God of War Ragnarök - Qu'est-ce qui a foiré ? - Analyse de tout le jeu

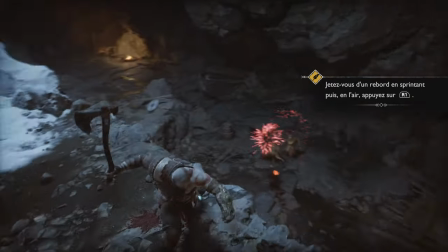246s
C'est ultra limité et c'est frustrant de ne pas pouvoir enchaîner ce qu'on sait faire mais juste des spams de coups de hache et des lancers.
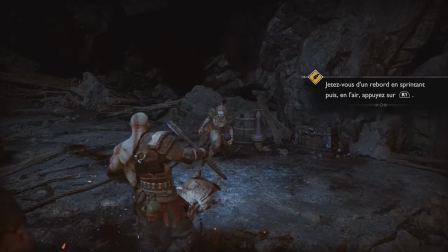251s
Ma manière de jouer vous paraissait sans doute répétitif mais sachez que je n'avais que cette palette de coups sous la main. On ne peut pas contre-attaquer, ni faire de suite d'esquive, ni de combo, rien du tout.
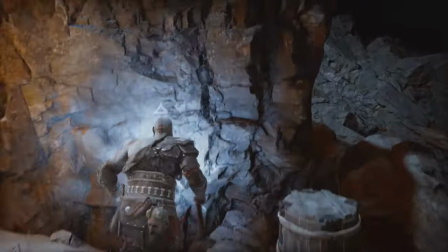259s
Et moi ça m'agace un peu cette formule RPG des suites de jeu consistant à repartir à zéro sans raison. Il nous avait fait le coup avec Horizon 2 aussi.
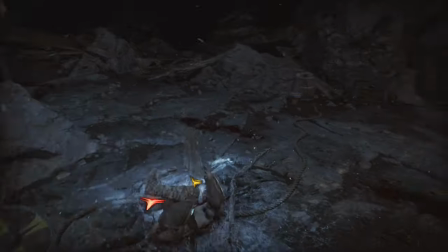266s
Les compétences à gagner, pourquoi pas mais ne partez pas de zéro comme ça. Laissez une base minimum. Pourtant pour l'arrache de sparte ils ont mis tout le gameplay acquis dans le 1.
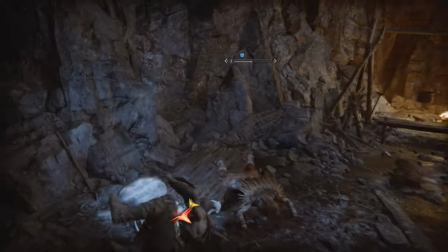273s
Mais il aurait fallu être généreux aussi sur nos deux armes vu que ce sont les mêmes que le premier. J'espère qu'ils ne vont pas nous faire gagner à nouveau les mêmes compétences, ce serait un peu de l'arnaque sinon.
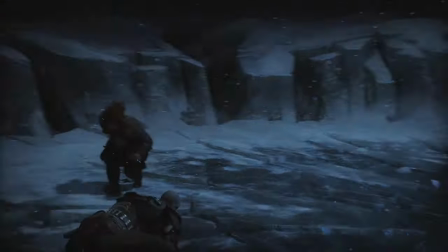281s
Sinon pour l'instant il y a deux grosses nouveautés. D'abord l'élémentarité. Ça va c'est plutôt jouissif, mais je ne trouve pas que c'était ultra nécessaire de l'ajouter comme ça, cadeau,
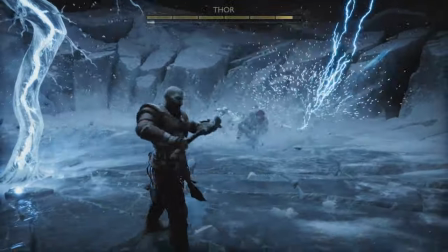289s
juste avec une touche, sachant que l'élémentarité existait déjà dans le premier mais fallait la faire monter petit à petit.
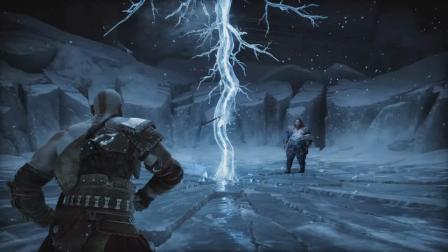295s
Enfin quand je dis que c'est cadeau, vous le voyez vous même, faut quand même avoir le bon timing pour glacer sa hache.
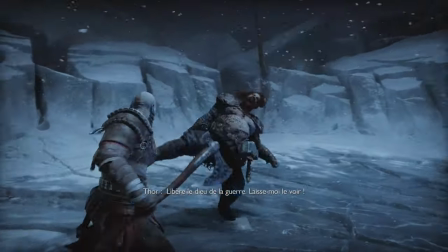300s
Ce qui donne une autre dimension au combat, d'autant plus que cette fois les ennemis sont beaucoup plus agressifs. Et Kratos aussi un peu.
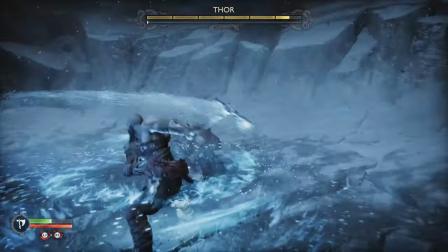305s
Tout est plus vif. C'est à la fois similaire et complètement différent du 1. Différent aussi parce qu'il y a des attaques sautées consistant à attaquer durant la chute.
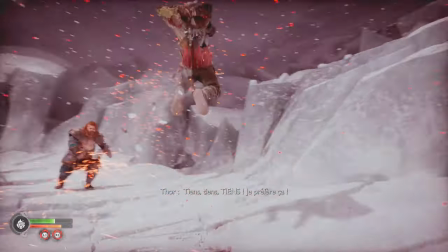312s
Ça, ça me plaît mieux, mais c'est encore trop tôt pour me prononcer. Il y a aussi les piliers à choper et à envoyer dans le décor.
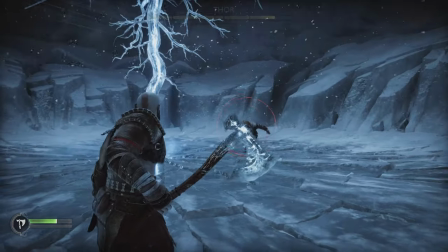317s
Ça j'ai kiffé. Mais pour l'instant, ça reste trop similaire au 1. Pour l'instant, je suis mitigé et j'attends de voir comment ça va évoluer durant la partie.
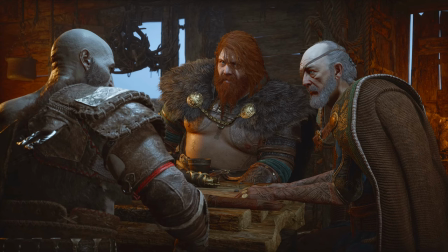325s
Faut aussi que je vous parle de la grosse scène d'intro. Celle de Thor et Odin. Il y a les deux en même temps carrément.
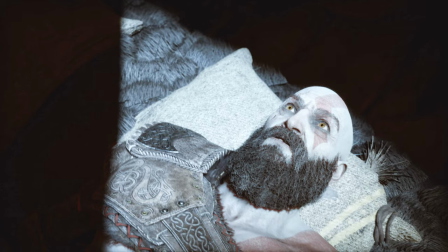331s
Alors déjà quand Kratos se rendort avec son fils, on s'attend exactement à ce qui va se passer par rapport à la fin du 1. Et pourtant je me suis dit qu'ils allaient faire autre chose pour me surprendre. Eh bien non, ils ont bien fait la même scène et malgré ça, dès que j'ai entendu le coup de tonnerre, j'ai un peu sursauté comme si je me disais « Ah merde c'est Thor,
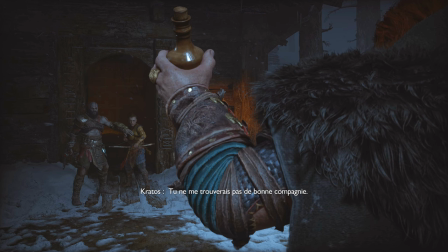345s
il est bien là. » Donc il se passe la même chose mais en fait Thor demande gentiment à rentrer. Ouah quel personnage !
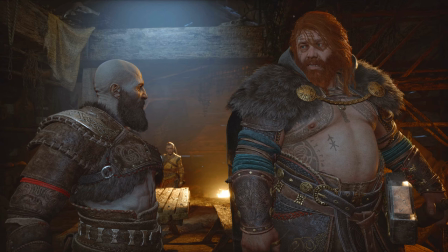351s
Il est immense, imposant, bourru avec une voix résonante. Il me fait vraiment penser à Hercule du 3. dialogue, juste un putain de silence stressant. On ne sait pas comment ça va partir.
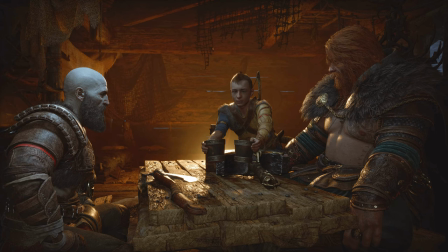360s
Le truc c'est qu'en tant que joueur je voulais un combat contre Thor, mais j'étais tellement immergé par ce personnage que je redoutais un combat contre lui. J'espérais même une issue pacifique. La scène est presque drôle avec Atreus qui donne les vers et Kratos qui empêche Thor de servir Atreus, à qui était destiné le second vers et pas à Kratos.
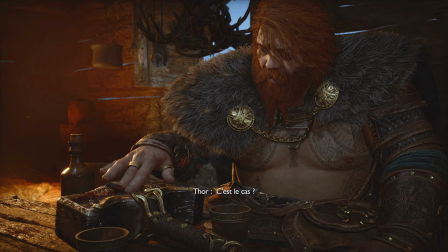376s
Ça c'est marrant. Vous voyez cette petite dose d'humour, ça contraste vraiment avec le drama et ça le met même en évidence. D'ailleurs le retour du drama est marqué par le moment où Thor met du vin sur son marteau comme pour le teinter de sang. Ça vient rappeler le côté grave de sa venue. Et remarquez aussi qu'on l'entend bien respirer comme un animal menaçant. Il a vraiment une présence.
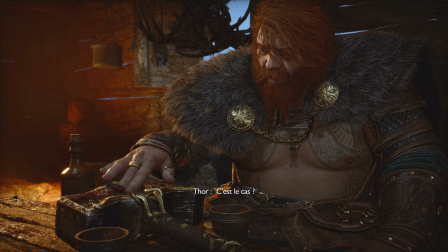392s
Il y a aussi les deux corbeaux qui rentrent avec Thor. On comprend vite fait que c'est Odin mais sans plus. Et là d'un coup, toc toc toc, Odin qui débarque.
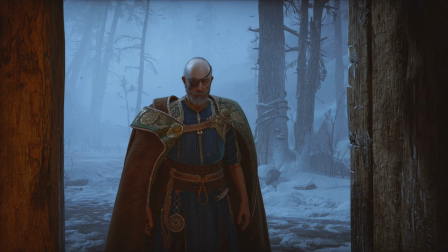400s
Quel personnage lui aussi. À la fraction de seconde où je l'ai vu, j'ai senti quelqu'un de très intelligent, froid et calculateur. Il a un regard sans humanité et sans pitié. Comme ça il a l'air d'un humain ordinaire et ça contraste beaucoup avec l'aspect divinité explicite de Thor.
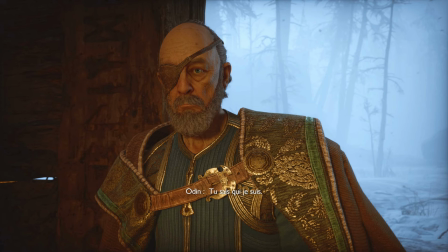414s
Il ne se présente même pas, juste tu sais qui je suis. C'est quelqu'un d'assez direct, vif d'esprit et tranché. Il prend le tabouret comme s'il faisait ce qu'il voulait en tant que roi. Ma première impression dans tout ça, c'est le côté bon flic, méchant flic, pour intimider Kratos.
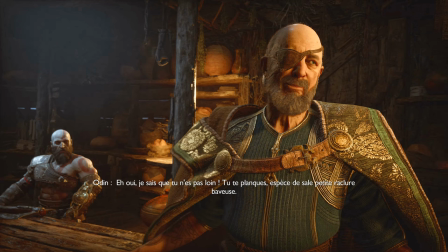427s
C'est dingue comment Odin n'a rien à voir avec Zeus. Il fait vraiment humain et sadique. Et l'autre truc qui m'a frappé, c'est comment il parle de Magni, maudit et surtout de son propre fils Baldur. Respectivement comme de bon à rien et comme un pisteur utile. Il ne parle même pas de lui comme son fils bien aimé, mais comme un atout.
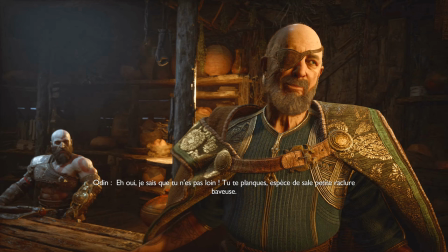443s
Vous imaginez comme il est sans cœur ? Ensuite, il ricane et cherche Mimir, mais il ne le récupère même pas.
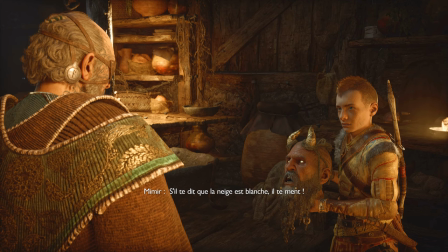448s
Et Mimir qui devient d'un coup sur la défensive et accuse Odin de mentir comme il respire. Je ne savais même pas qu'il le détestait à ce point.
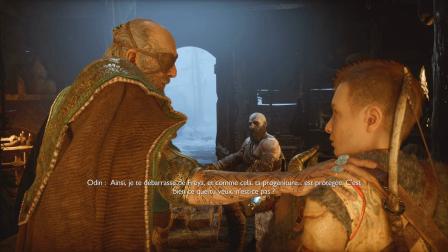455s
Il propose à Kratos un marché, rester en dehors de tout ça, et en échange, il les laisse tranquilles et s'occupe de Freya, son ex-femme. Vous voyez, là maintenant, j'ai plein de théories, mais je vous donne vraiment mes réactions que j'ai eues à chaud. En tout cas, il y a une question transversale que je me suis posée durant toute cette scène, c'est pourquoi Odin cherche à négocier la paix alors que visiblement, il pourrait se charger de lui avec Thor ?
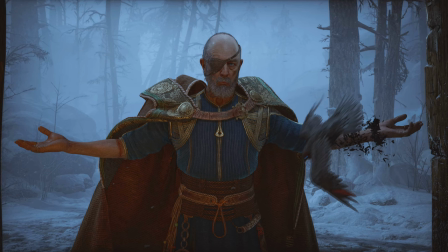473s
Est-ce qu'il craint Kratos ou est-ce qu'il a un plan ? En fait, à chaque fois qu'Odin parle, on se pose inconsciemment la question, qu'est-ce qu'il mijote ? Et pourquoi il veut empêcher Tyr d'être trouvé ? On sait d'après la mythologie que Odin est un peu le dieu imposteur qui a remplacé Tyr.
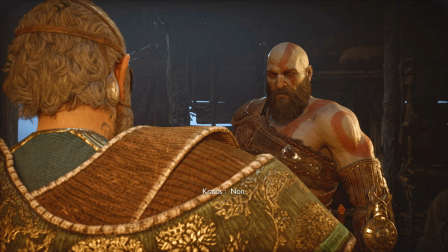486s
Et là, on ressent bien la rivalité entre les deux. Autre surprise, Kratos refuse l'offre d'Odin. A l'instant, je me suis dit qu'il ne veut pas baptiser avec les dieux.